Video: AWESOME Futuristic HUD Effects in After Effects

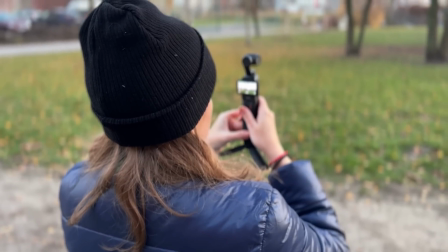Now remember that when you are recording this, plan ahead. Where are you going to look and where are you going to do the gestures? I recommend having a little bit more movement so that way you can place windows off screen and it'll look cooler,
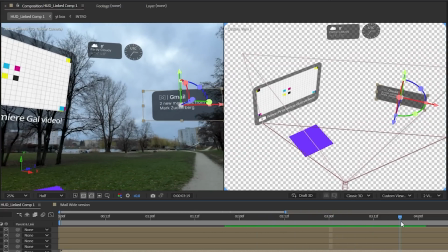like these objects are sticking to the ground and moving with your point of view. So just a reminder to plan ahead, fix it in pre rather than fixing it in post.
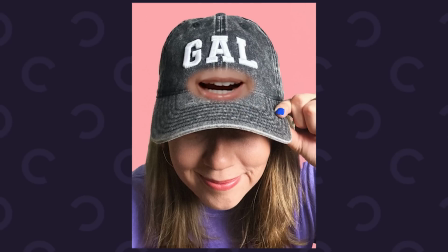Am I right? Oh, I'm a hat. I'm a part of the new merch collection.
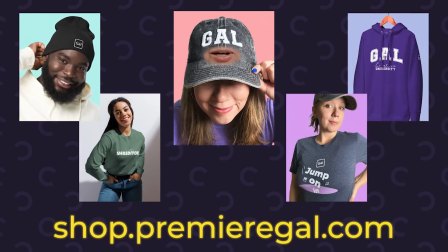Go to the link below to check us out.
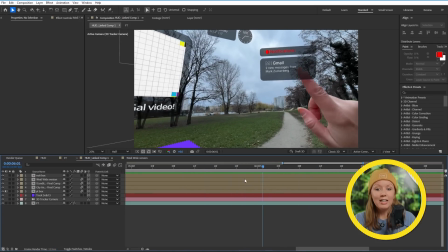Now for this part where I had my hand up to press and swipe something away here, let's expand the mail layer, again, the mail layer, and keyframe its scale.
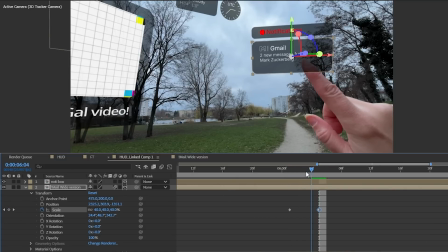So what I want to do here is have it quickly scale down right when I do a pressing motion.
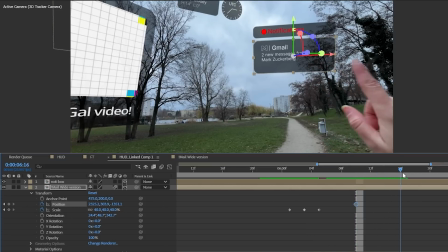So let's keyframe its position and have it move away along with my swipe.
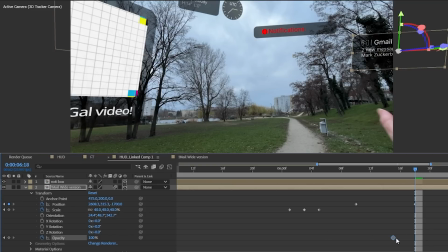And also let's keyframe the opacity from 100 to 0 towards the end of the swipe.
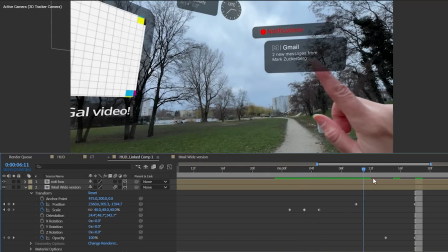So that way it just disappears.
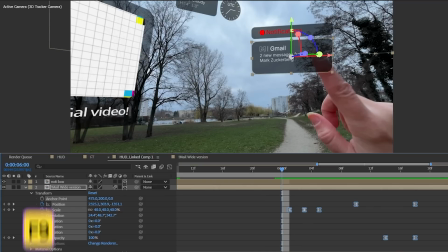Now let's highlight all the keyframes and press F9 to apply an easy ease curve to make the animation smoother. I still need my hand to be on top of the UI, and this calls for some rotoscoping.
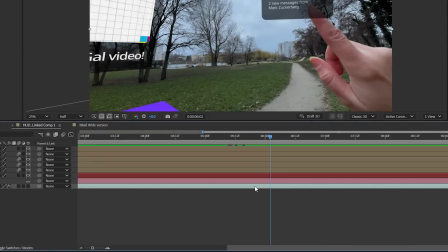So what I'll do is I'll select the footage layer and hit Control D or Command D
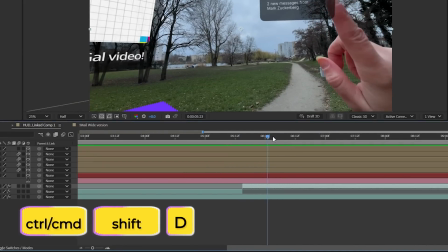on a Mac to duplicate it and trim it to just the part where my hand comes in.
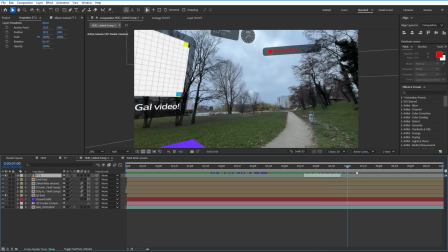Let's move this layer all the way to the top and double click to go into the layer tab.
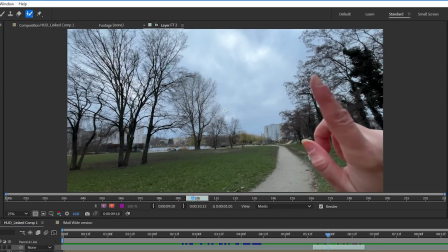And here is where we'll use the roto brush tool to mask my hand out.
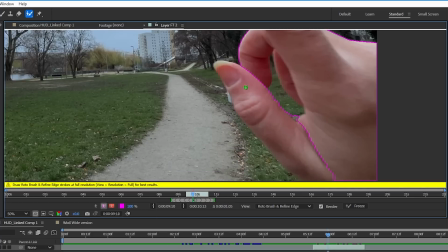So hold Alt to remove the stuff from the mask that you don't want.
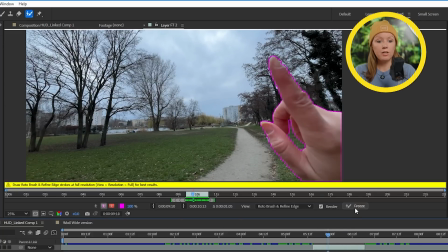So once you're done, don't forget to freeze the roto to lock in this result. And since my hand is kind of out of focus, I'm going to bump up the feathering of the mask and effect controls.
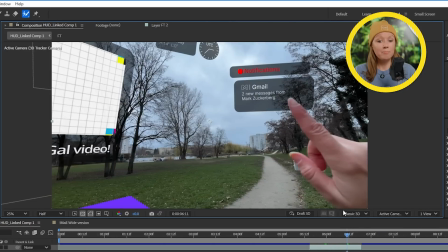So back in the comp tab here, my hand is finally on top of our animation. Now we're pretty much done here, but if you remember from the intro, we had that kind of quick scan in the beginning.
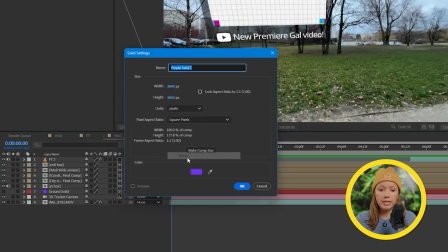So how did we do this? We created a new solid here, and let's add grid effects to this solid.
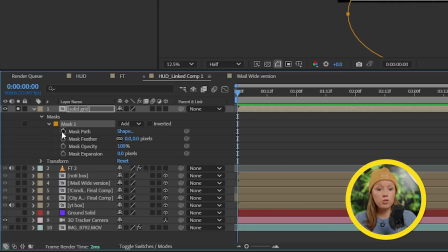Now let's create a mask and keyframe it to move from one side to the other.
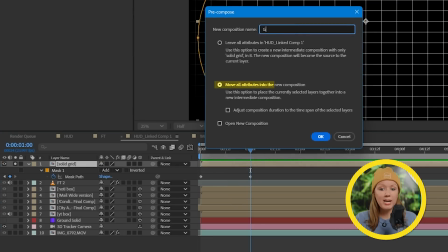Let's right-click and pre-comp this layer and make sure to move all the attributes to the new composition.
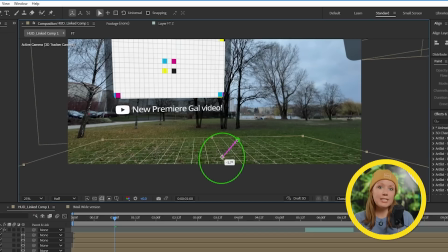So make this comp 3D, and now we can resize and move the grid comp to fill up the floor.
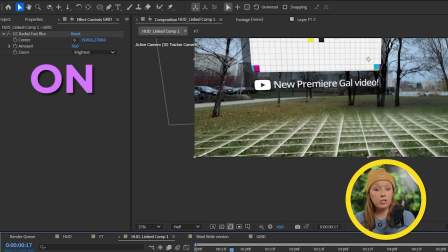And we can add a radial fast blur effect to it and change the blending mode to overlay, and voila. Bless you. For some finishing touches, you can press
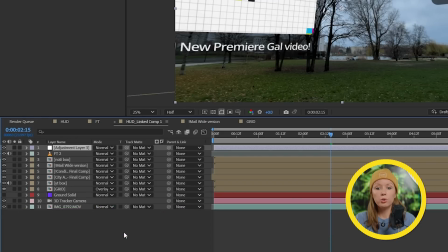Ctrl-Alt-Y or Command-Option-Y to create a new adjustment layer on top of everything. And here we can apply an optic compensation effect to it.
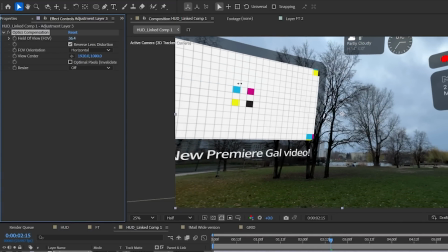And we can use this to distort the edges to get that kind of cool screen curvy look.
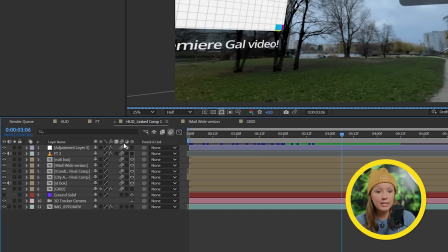And finally, don't forget to enable motion blur on all of these layers. And then we can add some cool sound design. And this is what we got.
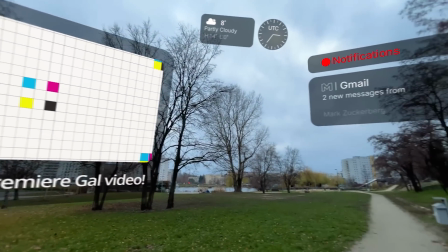So with this trick, we can add as many different floating UI elements as we want to, right?
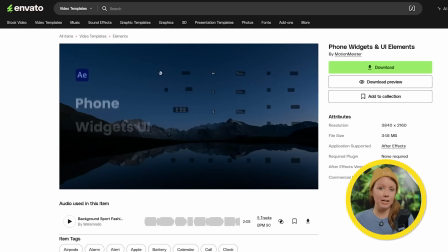But creating them from scratch can take a long time. And that's why we chose to use this pack from Envato.
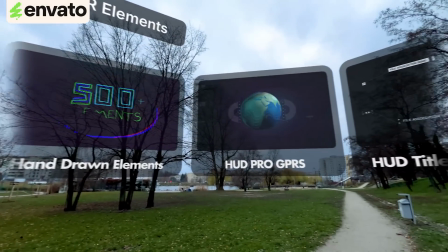From their library, I can search for pre-made AR and VR elements, and I get a bunch of results to choose from. These modern looking phone widgets also look pretty nice here. Or I can be Iron Gal and use these really cool futuristic heads up display elements.
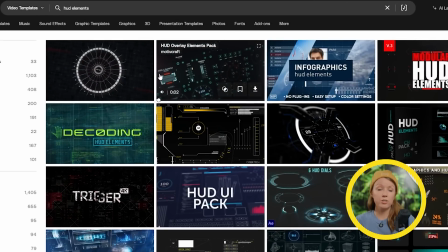I also like that a lot of these elements are already in video form, so I can just quickly apply them to videos as overlays and change the blend mode.
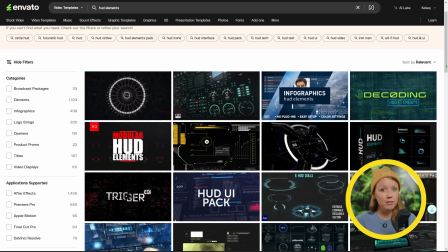Or if I'm feeling a little bit adventurous, I can search their After Effects templates and download and customize them to my liking. And this is just a tiny little fraction of what you get with an Envato Elements subscription.
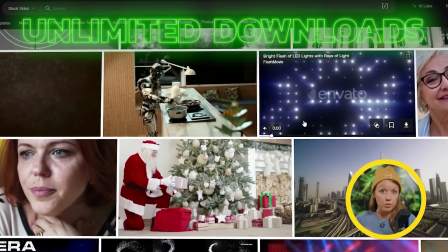You get unlimited access to stock footage, sound effects,
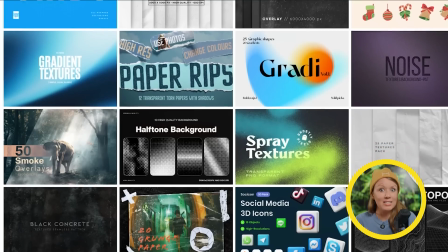photos, fonts, and graphics templates.